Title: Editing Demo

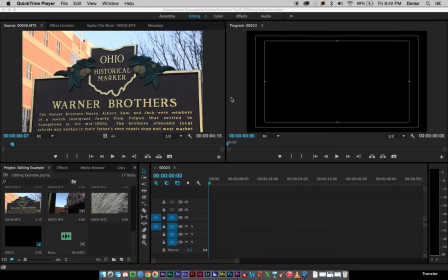Okay, this time we're going to do an editing demo. We're in Adobe Premiere. If you're not familiar with the interface, we have a source window, we have a program window. So this is going to be where you're going to cut up your clips. This is where you're going to assemble your clips. This is the space you're actually going to do the assembling on your timeline.
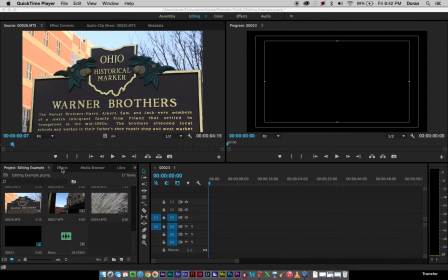And then of course you've got your project window down here, as well as your effects and other libraries that you might use along the way. In the top, back up in the source window, you have your effect controls, your clip mixer,
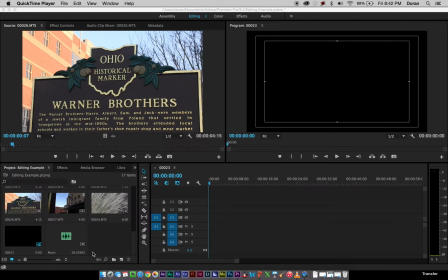and all the other windows you're going to need to do all of your editing. The demo today is going to be about taking a location. So one of my students had gone out and done a shoot for a news story about the Warner Brothers Theater in Youngstown, Ohio.
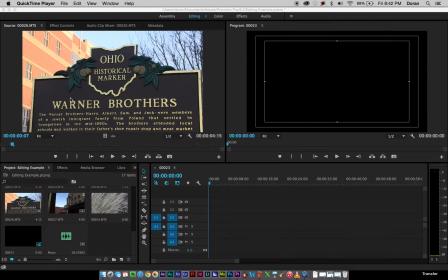It's now called the Dior Performing Arts Center, but it started as the Warner Brothers Theater. The Warner Brothers from that as in Hollywood and TV. They started in Youngstown, Ohio, went on to New York, and then to LA.
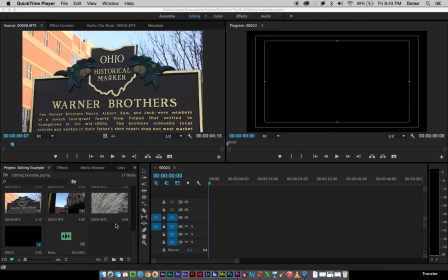But nonetheless, we're going to edit this clip together with some music. This is a great exercise for those of you that are just starting out in editing. You can take a music clip and cut some clips to it, then play it back, see how it looks, ask some friends to critique it, ask teachers, parents, whoever to critique it.
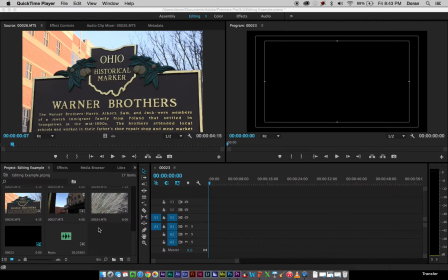Everybody watches TV, so they'll tell you what they don't like pretty quick if you haven't experienced that yet. So I'm going to start with my music.
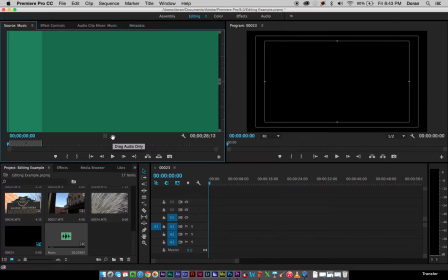And I'm just going to grab a little 30-second clip here. I've already got kind of clipped out, and I have in here and out on this end. It's I and O. For most programs, that is the shortcut. So
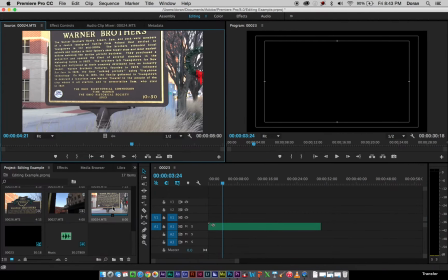that will be our background music. We probably need some kind of establishing shot.
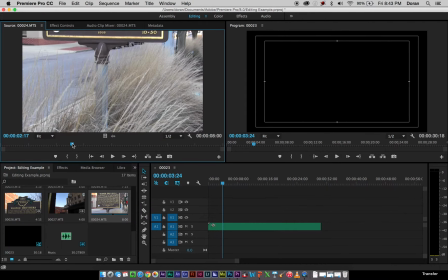If you look from the curriculum we've done so far, we need some kind of thing that tells us where we are. So the viewer doesn't know we're at Warner Brothers Theater yet.
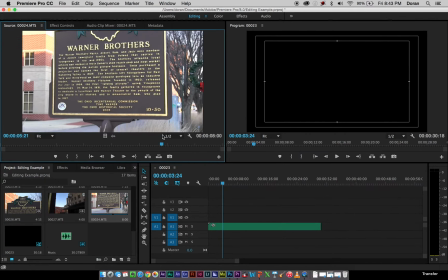I just happen to tell you that in advance. So I found the shot that they did a tilt up of the sign, and you can kind of see the building in the background.
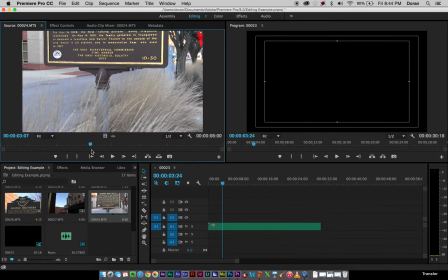So I think that's going to probably be where I'm going to want to start. And I like how they got the little nature thing going on here.
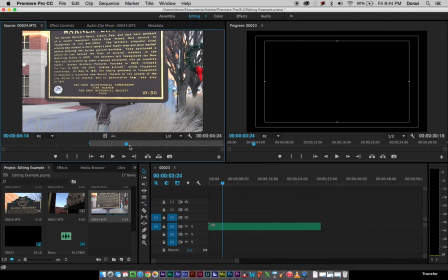So I'll press I to mark in, go down here so that we can reveal Warner Brothers for a little bit. We don't want it to last the whole time. I'll mark O for out. And I'm just going to use the video clip. I'm not going to, if I were to drag video and audio, I can just grab the clip and drag it down. I don't need the sound here.
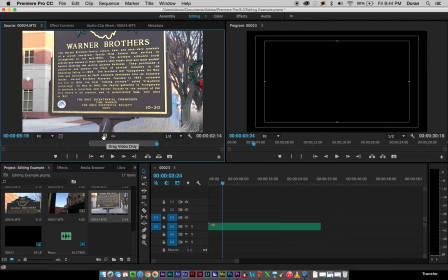This is going to all be cut to music. So I'm going to grab the video only icon here and drag that down.
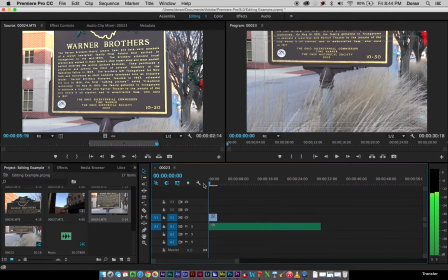And when I put my cursor back,
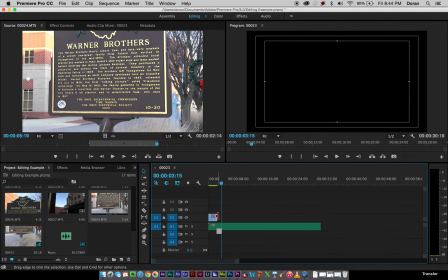maybe I can even drag that clip. So it's a 3-point edit, so I can drag that out a little bit longer. See how it looks now. So it's not too bad. Oh, there's a little music beat there, so maybe
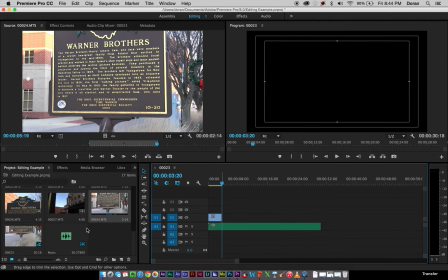I'm going to drag that out just a little bit so that when I go to make the cut, the music will kind of go along with it. So I kind of survey through my shots here. I have it in thumbnail view. I think there's a shot I liked. Let's see.
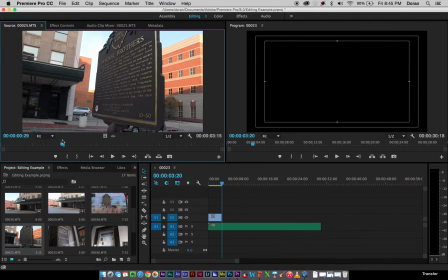I like the shot like this. Let's see how the shot looks when we play it, because it shows it in reference to the building.
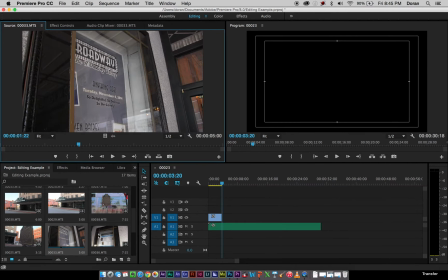I think they had another one.
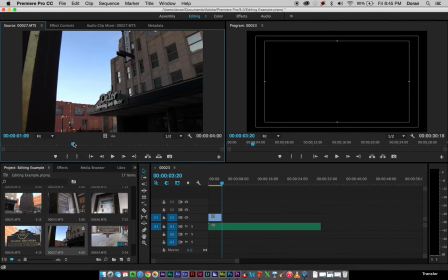Let's see.
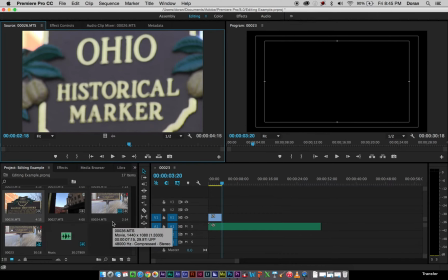This is editing. A lot of times it's being willing to look through and not just take the first thing that you find and like it. I'm almost certain there was another shot in here, unless I accidentally wiped it out, which is possible.
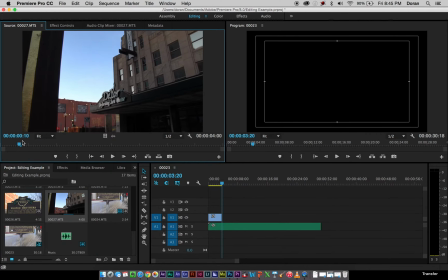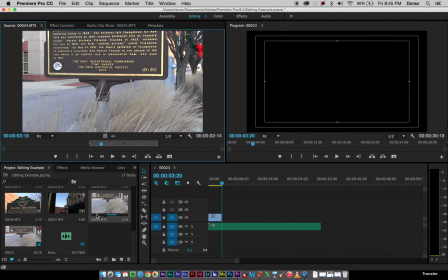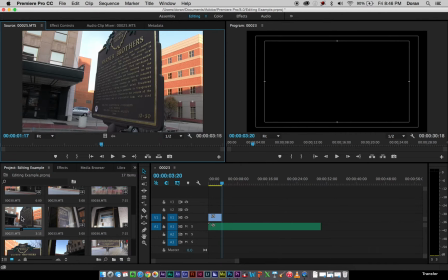Yeah, we'll go with this one. It shows the historical marker in the building. It might be a good transitional shot.